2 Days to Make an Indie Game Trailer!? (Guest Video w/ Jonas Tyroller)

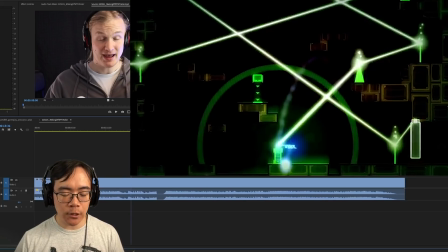But by the time this is shown up, I'm still trying to wonder a little bit about how the main game mechanic works. And then also even here, these shots are pretty quick and I don't actually know precisely what the objective is within each of these shots.
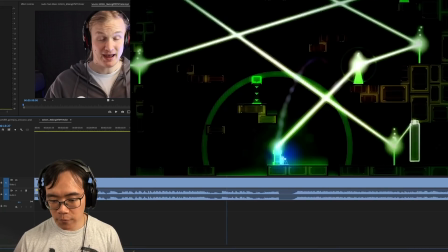When I'm watching this frame by frame and really slowly,
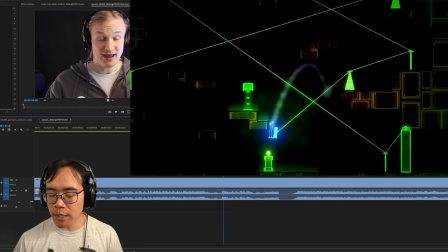what I'm seeing is maybe these are like triangle checkpoints that you have to sort of connect to each other. But again, this is while I'm watching it frame by frame, not while I'm just watching it the first time as a viewer.
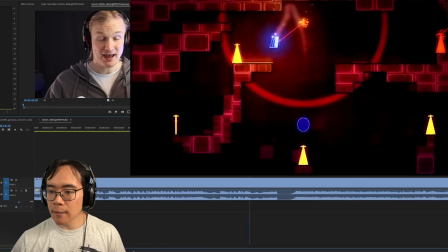And in all likelihood, most people will not rewatch a trailer. And then over here, it looks like a similar idea.
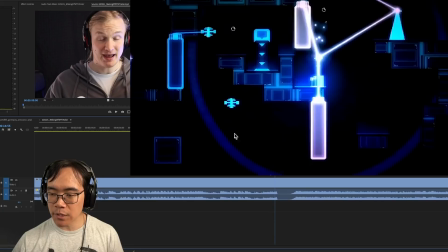In fact, all these look like they might be a similar game mechanic because I see these triangle things in each level.
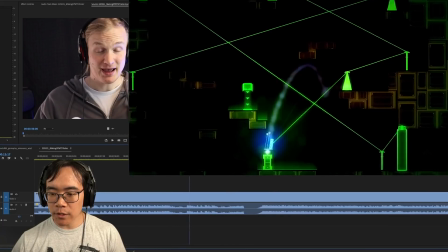I think that it would have been good to show this at a less completed state, or maybe start this one with like the first couple of nodes,
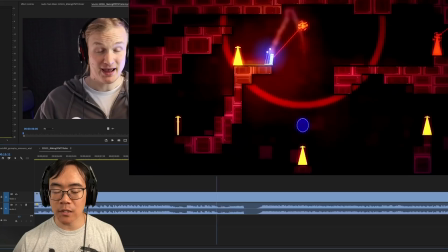and then the second one show, this puzzle sort of in the middle of being solved,
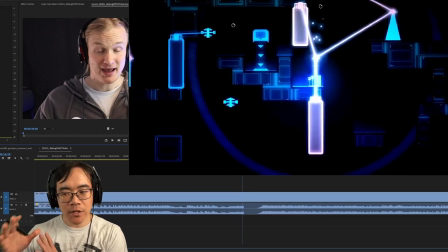and then have one get finished for the last one, sort of like 3 shots forming one idea of a puzzle being solved. But as it is, it's a little too much for me to absorb because, again, it just comes at me really fast and I only sort of really abstractly understand what is happening, and that's based off of what the voiceover is saying,
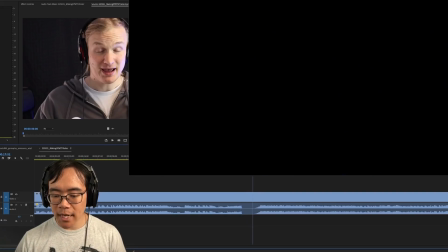that this area is kind of chill. And then after that, we have this part here, which is basically the climax.
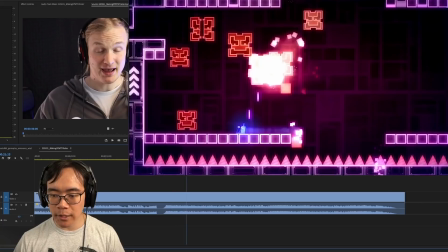I think that this comes in, it's like it's coming in pretty early, especially because, again, the intro is incredibly short.
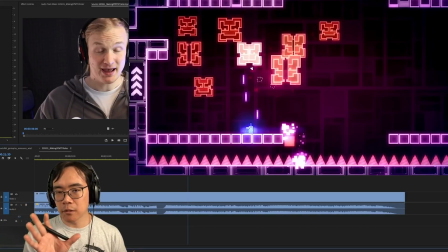The part with the puzzles is arguably the middle section is also pretty short, and then we're already at the climax.
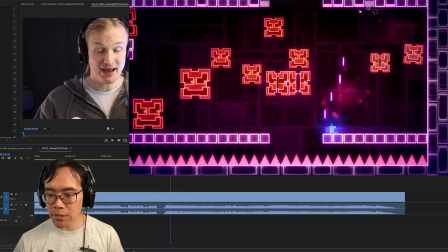And then also we're seeing here still new game mechanics. So in here we see that the snail can shoot lasers,
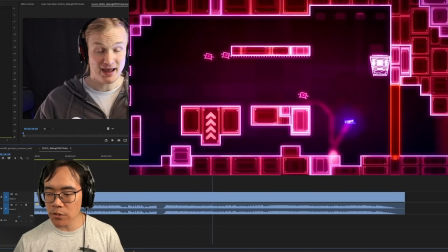and then over here it looks like a basketball sort of game, which that sort of took me a while to register too, because I wasn't sure
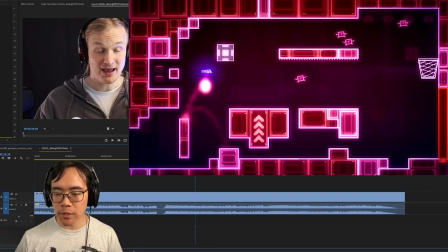initially from the screen what was happening, because for all I know from the screen is that this square here is an enemy, and that's why it's moving.
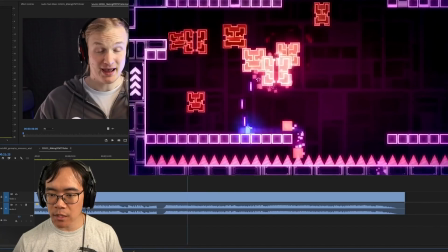But I think if this shot came in earlier, then I might be able to see, oh, the snail actually hit the ball and into the basket.
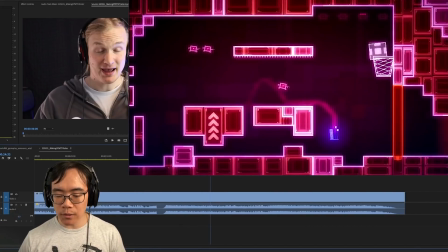But I think it started a little bit too late in there for me to get oriented, because every shot when you first cut, we still need a little bit of time to see where we are, get situated, especially if we're getting a new idea shown to us.
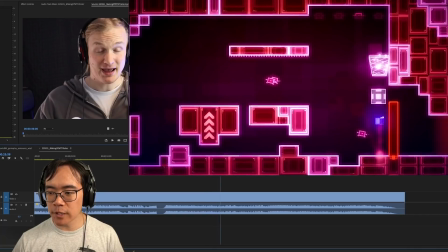So this one, only really through repeat viewing did I fully understand, oh, it's a basketball and you're using it to open a door.
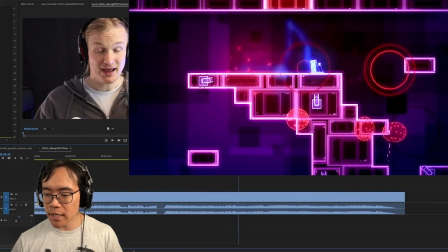And then over here we have some more of the AI antagonizing the snail, trying to kill them.
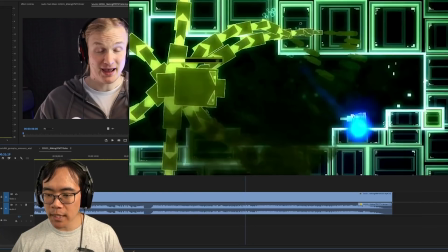So I understand that from before. And then we have this, what looks like a boss battle.
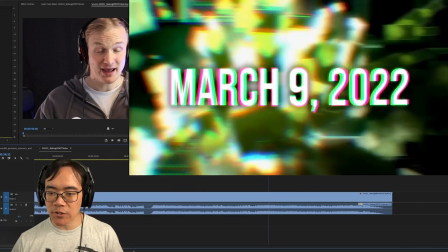And I do like this explosion here that transitions into this date. I think that's a great idea.
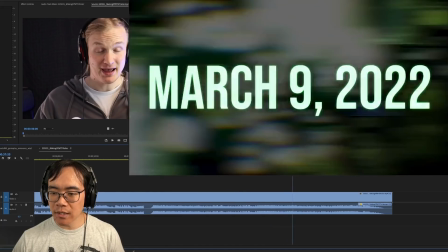I feel like I'm going to steal that at some point. I think it works really well with the energy. And then we have the title card, which this looks good.
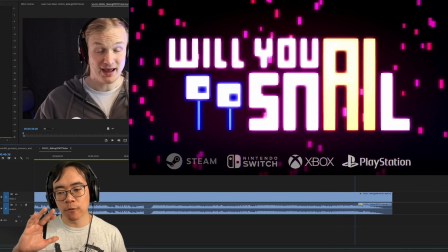I think this is fine for a multi-platform standpoint.
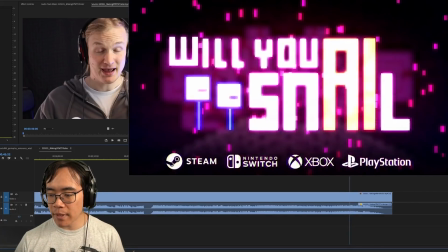If you want to get really, really technical, a lot of this stuff would not pass for these particular platforms.
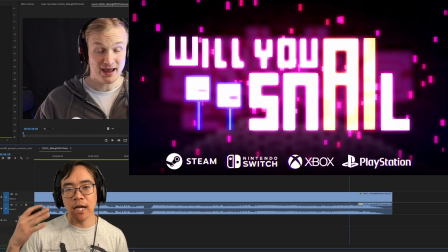So for example, Steam, you have to have only the Steam logo at the end. I mean, all the platforms, of course, you can only have their logos on the trailer, but there are also some other rules that they have for their particular branding guidelines.
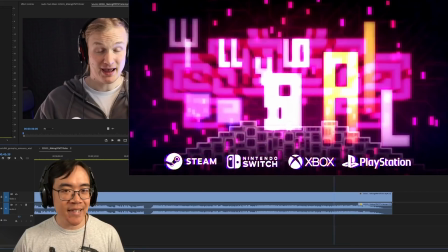And one of them is that you really can't mess around and animate their logos.
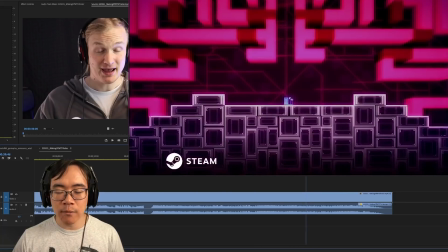At best, maybe you can fade them on, but they don't want them to basically ever be seen in any form other than the just strict logo.
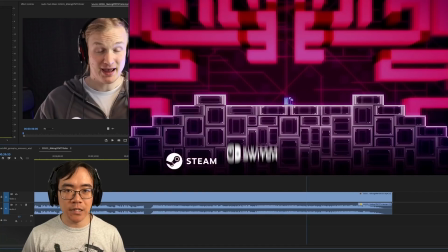So for example, here, you know, Nintendo Switch, they don't want to see it blurred up like this. They only want to see it like that.
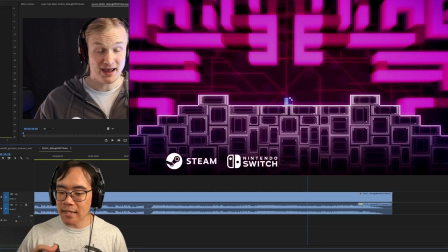And even I've heard from friends that if there's like a white background or like snow falling behind the logo, and like at a certain moment that white crosses over the white of the logo and it makes it look a little bit different, rejected. So this would not pass if this was a Nintendo Switch logo, even if it was the only logo here.